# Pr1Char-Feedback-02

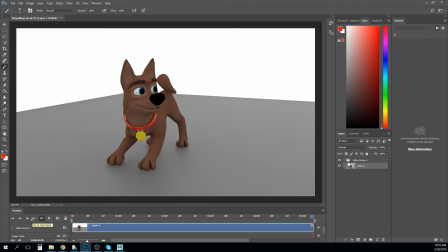sorry, had to get a drink. I think you got a lot of good stuff going on here. I think there's still some stuff that still feels a little disconnected.
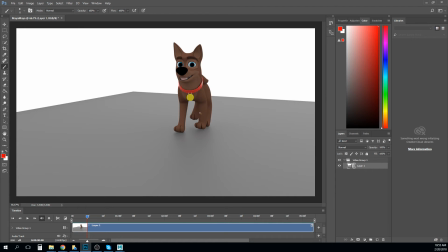I'm not sure what this is coming out on his arm there. That's interesting. But I do think that some of it may be fixed just by showing us a slightly different angle.
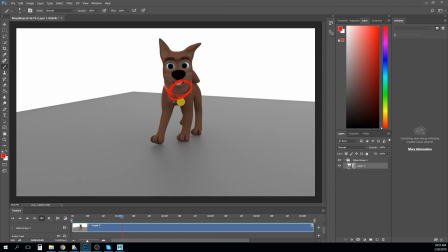Because right now his or I guess his, I don't know, the character's
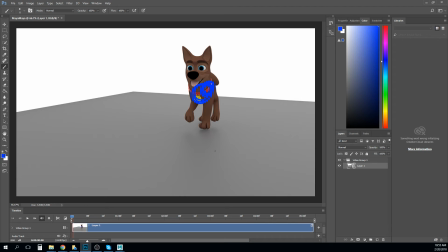chest mass is also blocking the character's like rear hip mass, right? And so if a dog is sort of made up of this rib cage, hips, and this connection together, right?
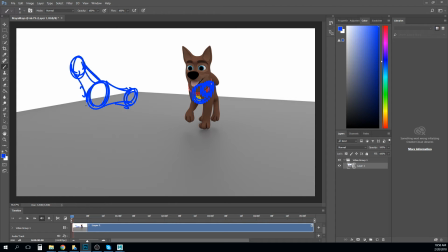And then a head mass and this connection together, and then whatever snout, right? Then we're kind of missing that by having those two masses overlap each other, right?
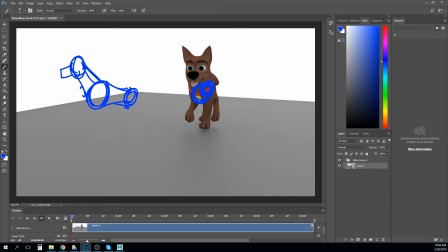So I think just turning it a little bit will give us a little bit of a prettier line of action, because right now our line of action we can't really get to see it. So I think that's going to help a little bit. All right.
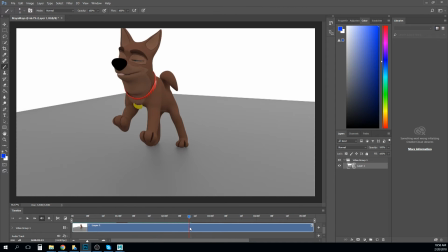And we start to be able to see it a little bit more as we get closer to the end here, and I think that's why that part's feeling pretty good.
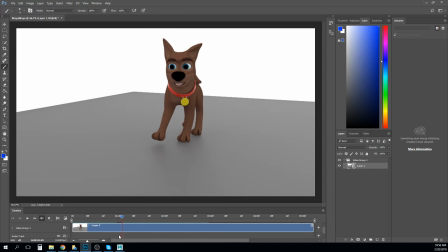I think most of the issues I'm seeing with this are still issues of
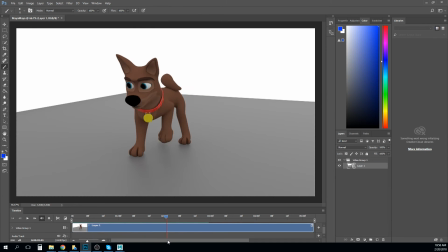loosening up how the feet are working and how the feet are kicking through.
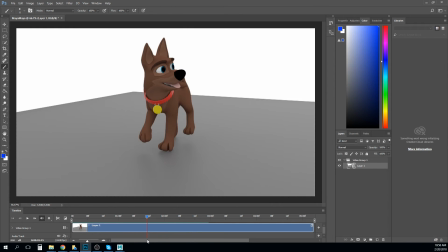So little things like just a little bit of like whatever's happening on the toe right there.
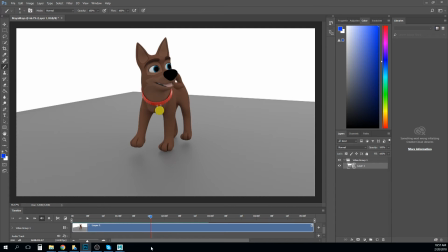The fact that like this rear foot, once it gets picked up, it kind of stays like flat on the bottom after that.
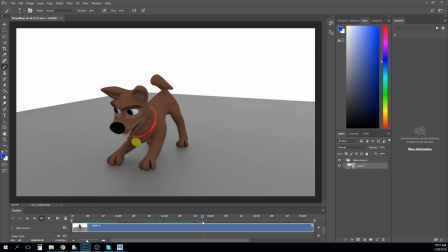Why does it jump to a different frame? Like stuff like that can be kind of hard to tweak out, and so the feet need just a little bit more polish. But it's looking much better.
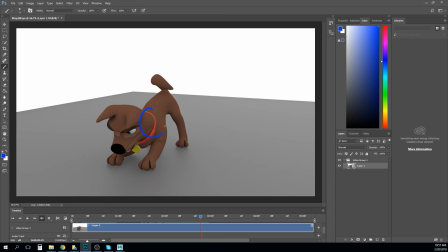I think the other thing is like we need to make sure that those two masses stay feeling like they're connected together, right?
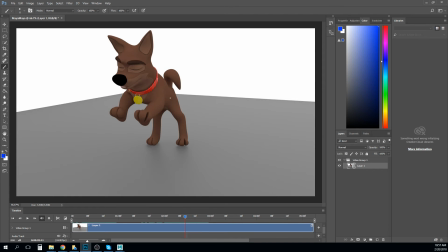So for example, when the dog's like, here's this mass, right?
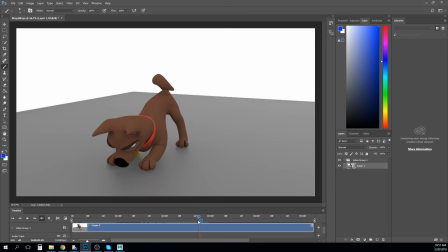And like that front mass comes down, but look at the back mass. It's not really responding when it hits the lowest point there. Then maybe the frame after that mass should either go higher or lower.
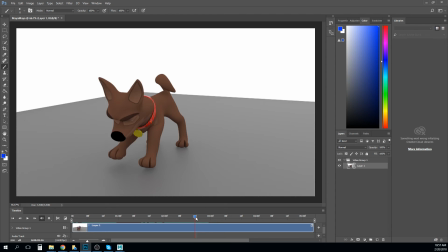Right? Looks like right now I have it going a little higher, right? I mean, we could always just have it drop a little bit too, because it feels like it's being pulled by this front mass. So I mean, it needs something to show that those are connected together, right? And the best way to do that is to just always think of them as being connected together, right?
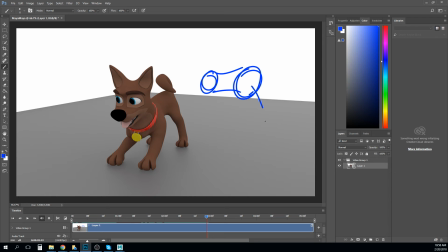And if I move this way, right, then it's going to pull on this tension, and then this is going to follow it, right? But it's going to happen in that sequence. So that means if this moves on frame 5, then it may be frame 6 or even 7 before this moves, right?
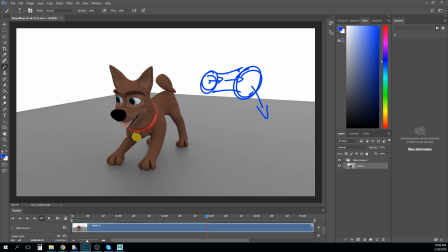And so I think that that's going to help to think about that
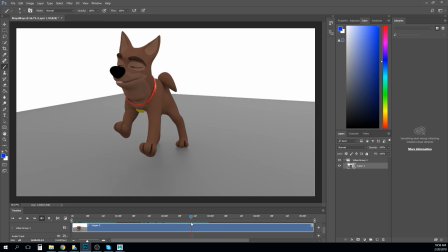one can't really move without the other being affected a little bit.
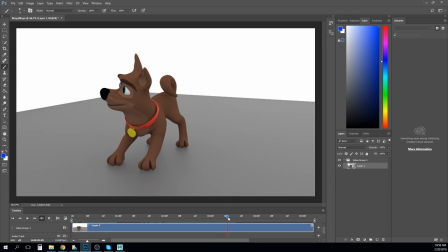And so that also means like right here, when those hips are moving, the chest feels like it's not doing as much. And it could just be that you need it to sort of wobble a little bit from side to side. I think you're also getting a really deep curve in the spine there.
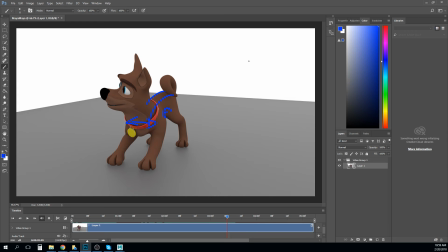And so if that were our line of action, if I were like looking at this dog from above, right, like this is the way it was connected, it looks like your line of action